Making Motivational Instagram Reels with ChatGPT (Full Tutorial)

And as you can see, I've got my video right here. now i've already done the rough cut a little bit of color correction and i've enhanced the audio so what i'm going to do here is add more of the engaging visuals that makes an instagram real so i just click on the video
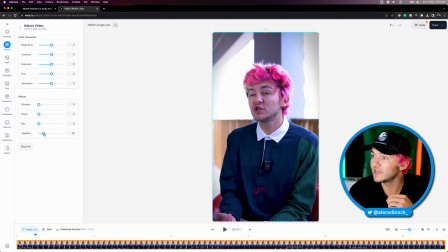[10:36]
and i'm going to click on adjust the first thing i'm going to do is actually bring up a vignette i put it up to maybe like 20 and the reason i do this is because it darkens the edges it makes the center of the video brighter we're naturally drawn to more brighter things
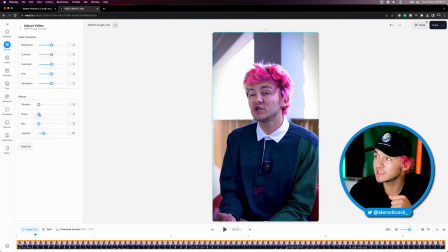[10:51]
so the focus will be more on me that can help with retention the next thing i'm going to do is then add just a little bit of noise ever so slightly and then I'm also going to sharpen it ever so slightly and this for some reason we see people sharpen movie clips on
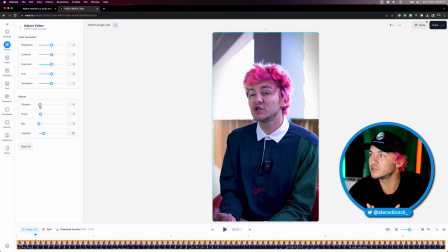[11:04]
shorts I see that all the time but they overdo it I'm just going to do it ever so slightly so now if I click play in the job in one of the noisiest workplaces ever now the next thing and probably one of the second most important things after the script or the actual
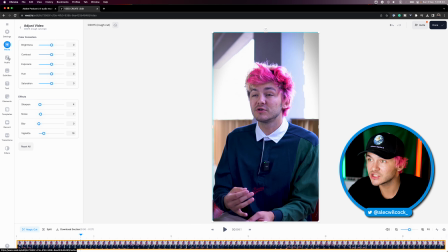[11:18]
clip is the background music and the great about Veed is it actually has a built-in library of stock music. Now sometimes it can take a little bit of time to find the right music for your Instagram Reel but what I actually do
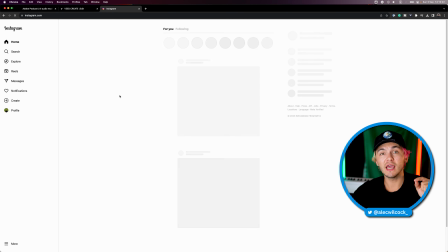[11:32]
is on Instagram when I'm scrolling through I tend to save Reels with audios that I like or I just save the audios.
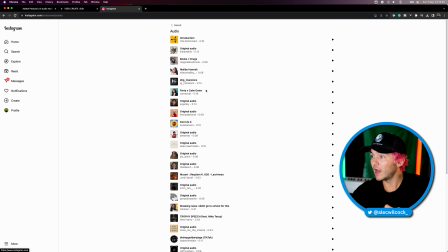[11:39]
So if I go to my profile and then I go to saved I'm going to click on audio and then I know for a fact that there's one I like that I saved called Snowfall. There's one right here and i'm sure you've heard it perfect
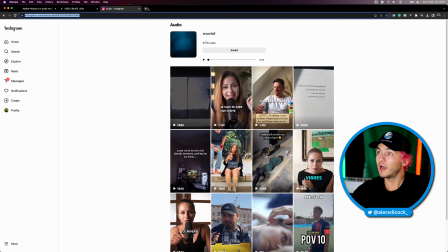[11:52]
right so i'm going to click on this one i'm then going to copy it and i'm going to go to i think it's insta
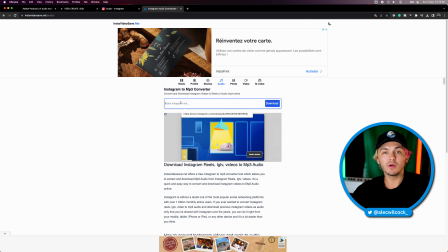[11:59]
videosave.net audio i use this one but honestly you just search download instagram real in google and like
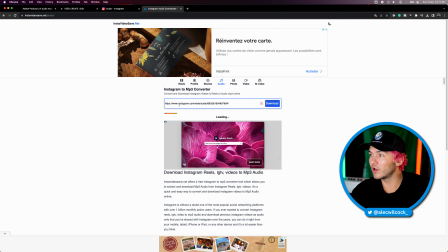[12:05]
any of the top three results will do so i just paste the link i click download that then downloads the audio for me and this is what will
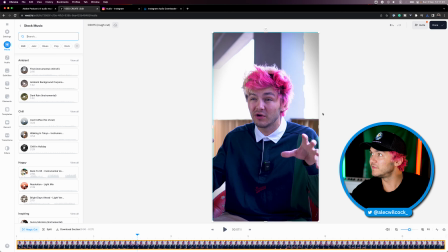[12:13]
make it feel uh native and contextual to the instagram platform back to veed and then i'm going to drag in the audio,
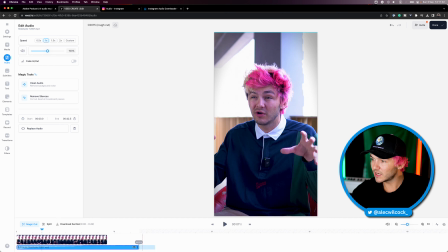[12:20]
place it under my reel. I'm going to cut it so it's the same length. Now I'm going to click fit again.
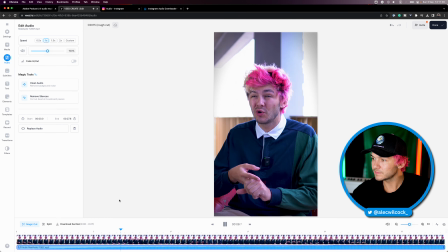[12:26]
And if we take a listen, there's so much feedback, there's so much noise. Now the audio actually takes a little bit of time to pick up.
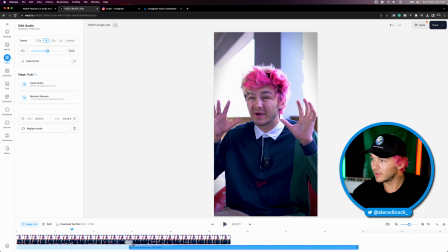[12:33]
So I'm going to drag this out and then make it start like so.
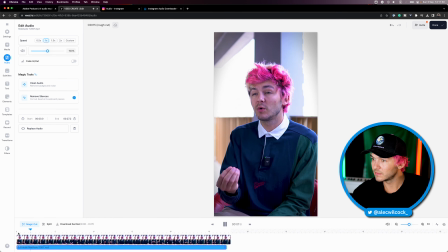[12:38]
So let's see how it is.
The content creator is having a job in one of the noisiest workplaces ever.
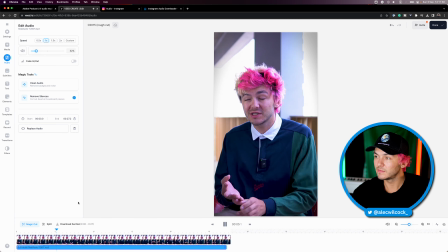[12:43]
Okay, this is perfect. I might want to turn this down just a little bit. three distractions there's so much feedback awesome and that already sounds a lot better right it sounds like one of those instagram reels you've seen a million times already so i highly recommend saving those instagram audios that you come across just so you
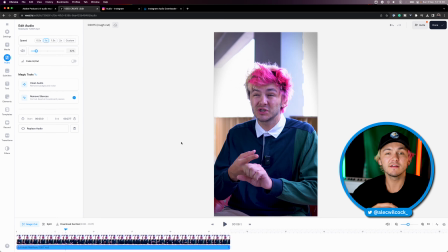[12:59]
don't spend hours looking for them when you actually need some now the next thing and a foundation to all instagram reels is subtitles so
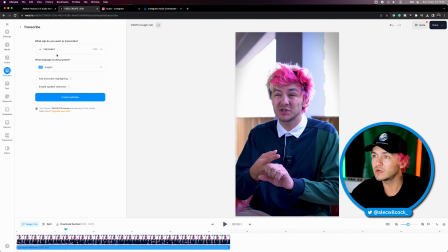[13:05]
what i'm going to do is click on subtitles here and click on subtitle uh select the language that i'm talking in the video and then here i'm just going to click create subtitles and then vid automatically generates subtitles to my video and now premiere pro also does this but the reason i use vid is because it's just a little bit easier to use to customize them to edit them it's a little bit faster and also you can animate them in just a few clicks instead of having to keyframe or add presets i just prefer subtitles in vid so now the first thing we'll do is just go to the styles tab
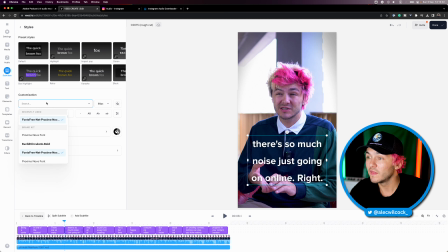[13:34]
and i've already got the proxima nova font that i have downloaded from online and that is essentially the font that i think instagram and tiktok use which is why i use that as well that way it feels native to the platform um what i want to do is make sure i add some drop
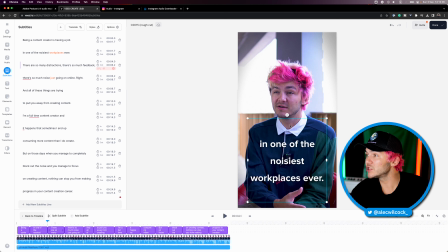[13:49]
shadow this helps it stand out on the video and then i actually don't like the fact that my subtitles are on three lines so what i want to do is go to options i want to click auto format and then i just want to make sure it's on one line so i click format and there you go so now if i play it being a content creator is having a job in one of the
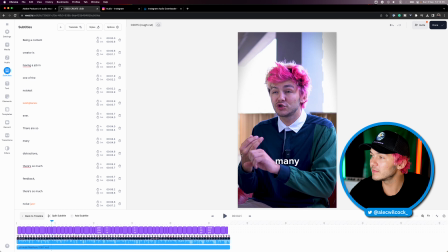[14:05]
noisy now for the subtitles a lot of it comes down to preference but as you can see on the left here we've got all of our subtitles and i can edit it just like i edit text anywhere else and i think subtitles look cleaner if we actually remove all the punctuation so i'm just going to go through remove all of the question marks and the commas because it just makes it look way cleaner and if you're wondering these
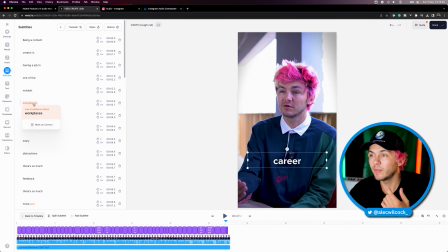[14:24]
orange words are words that the ai wasn't actually sure about but here it was actually correct i can just mark it as correct and there you go
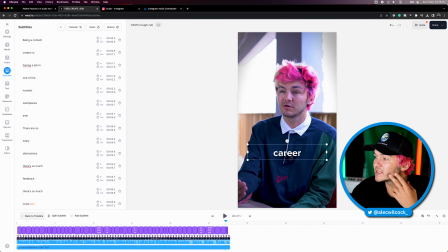[14:30]
now i might just move them up a little bit and I'm going to show you a little bit later on in this video and also give you a little asset that you can download to make sure that your reel is perfect but we'll get to that in a minute and now again a
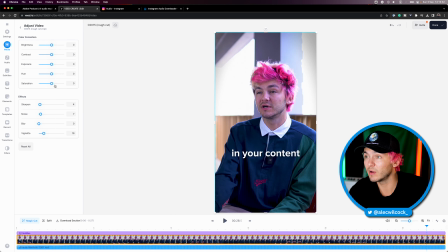[14:41]
lot of this comes down to style right because there are a lot of reels actually where people completely reduce the saturation they have it in black and white
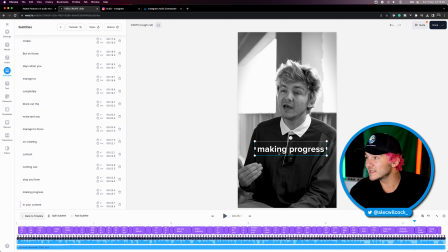[14:47]
so it gives it a more more of an aesthetic I guess but the subtitles usually place them where you want you put the font that you want you have the colors that you want what you can do sometimes as well let's say there's a specific word that I want to highlight so let's say noisiest right
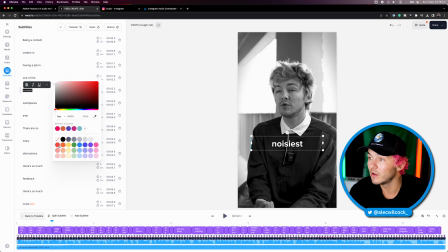[15:00]
by highlighting select it I can then actually make this one red let's just do a little bit more vibrant red now I can make it bold but I don't have that font in bold so I can't make that one bold but so now if we play it back content creator is having
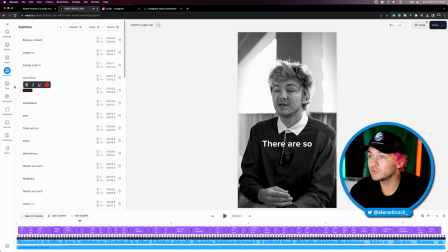[15:14]
a job in one of the noisiest workplaces ever so that's super cool but I actually want to choose to have my subtitles white
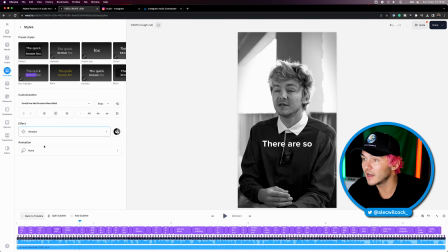[15:20]
all the way through and then if I go to style here and animations you can actually animate them float in is probably one of
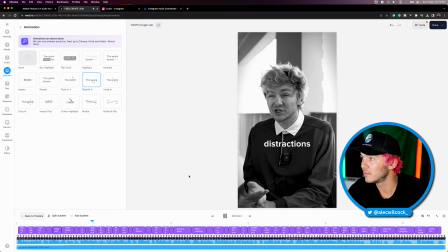[15:27]
my favorites actually noisiest workplaces ever there are so many distractions there's so much feedback there's so much noise and to make them even easier to read i could even
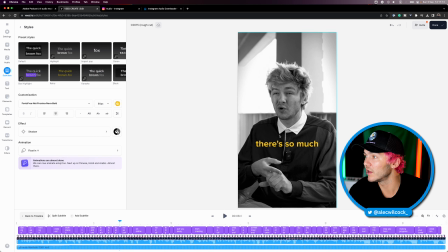[15:34]
go and change the color make them a little bit more of a vibrant yellow and i think making them smaller actually gives them sometimes
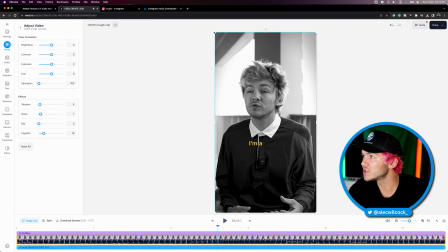[15:40]
a little bit of a nicer aesthetic and then you know what i might actually drag myself out just a little bit more so i take up more of the screen so now we've got subtitles we've got the background music but there's a lot more things we can do to make the video more engaging the first one being
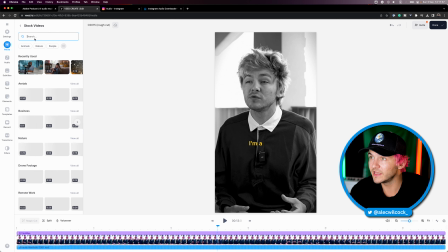[15:53]
stock footage so if i click on media in the stock video menu here i can search for whatever i want so let's just say
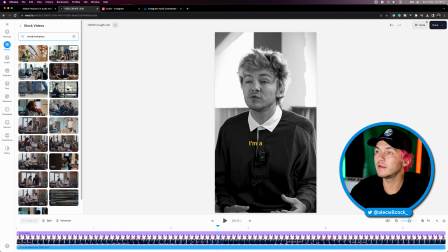[16:00]
i search for noisy workplace here i then got a guy in a noisy environment so i could click on this if i click on it it adds it to
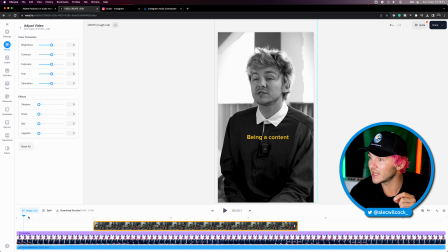[16:07]
my video at the point where my playhead is placed i'm going to find the part where i say noisiest workplaces okay what i might
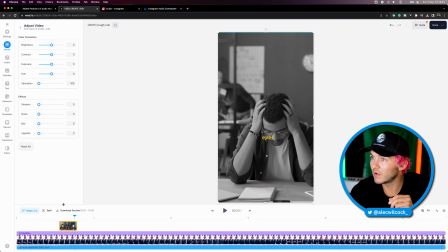[16:15]
do is also reduce the saturation for this video just so it matches mine and then you can go through and add stock footage all the way through just
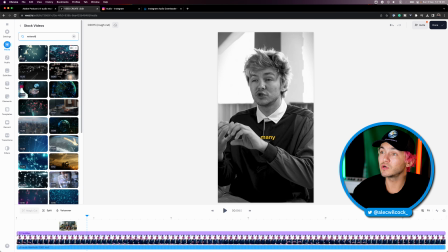[16:21]
the same way so let's say distractions sometimes you've got to get creative with what you're looking for but if I type in network there's a
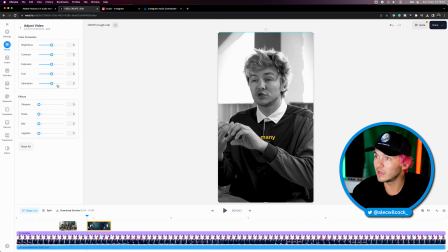[16:27]
lot of different things going on move this around then maybe to match the style of mine make it dark gray distractions there's so much feedback there's so much noise just going on and then you can add that all the way through and if you have your own b-roll that's even better because custom b-roll most of the time works better than stock footage there's still a few more things we could do to make the video engaging
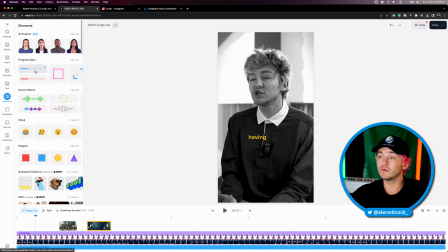[16:48]
the next one could be a progress bar so if i click on elements we've got these easy progress bars here so if i just click on it it
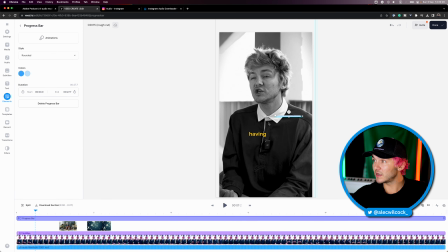[16:54]
adds a progress bar to my video and now i can just make this the size i want click and drag it let's say i place it under the subtitles for aesthetic purposes and i might just change the color um let's just go for a yellow and then the background will be a grayish
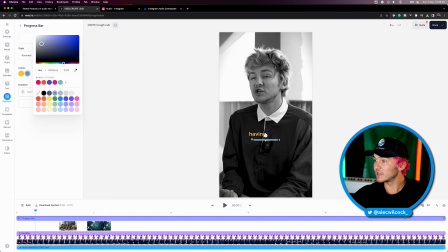[17:10]
and as you can see it's automatically adapted to the length of my video so now if i click play.
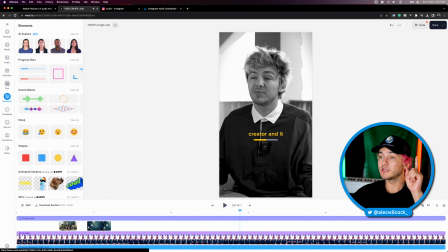[17:17]
And I think that looks quite nice. And the last touch is I'm going to add some text and that text is just going to be my Instagram
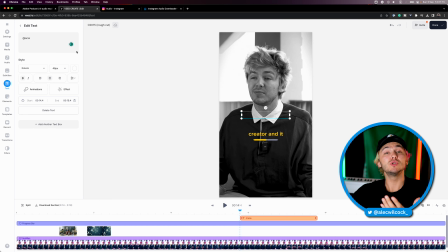[17:26]
handle because occasionally people tend to steal other people's content and repost it. And sometimes that gets a lot of views. And if your Instagram handle is on there, at least people know it was you, right? So the text has been added. I just drag it to the full length of my video or sometimes people are sneaky.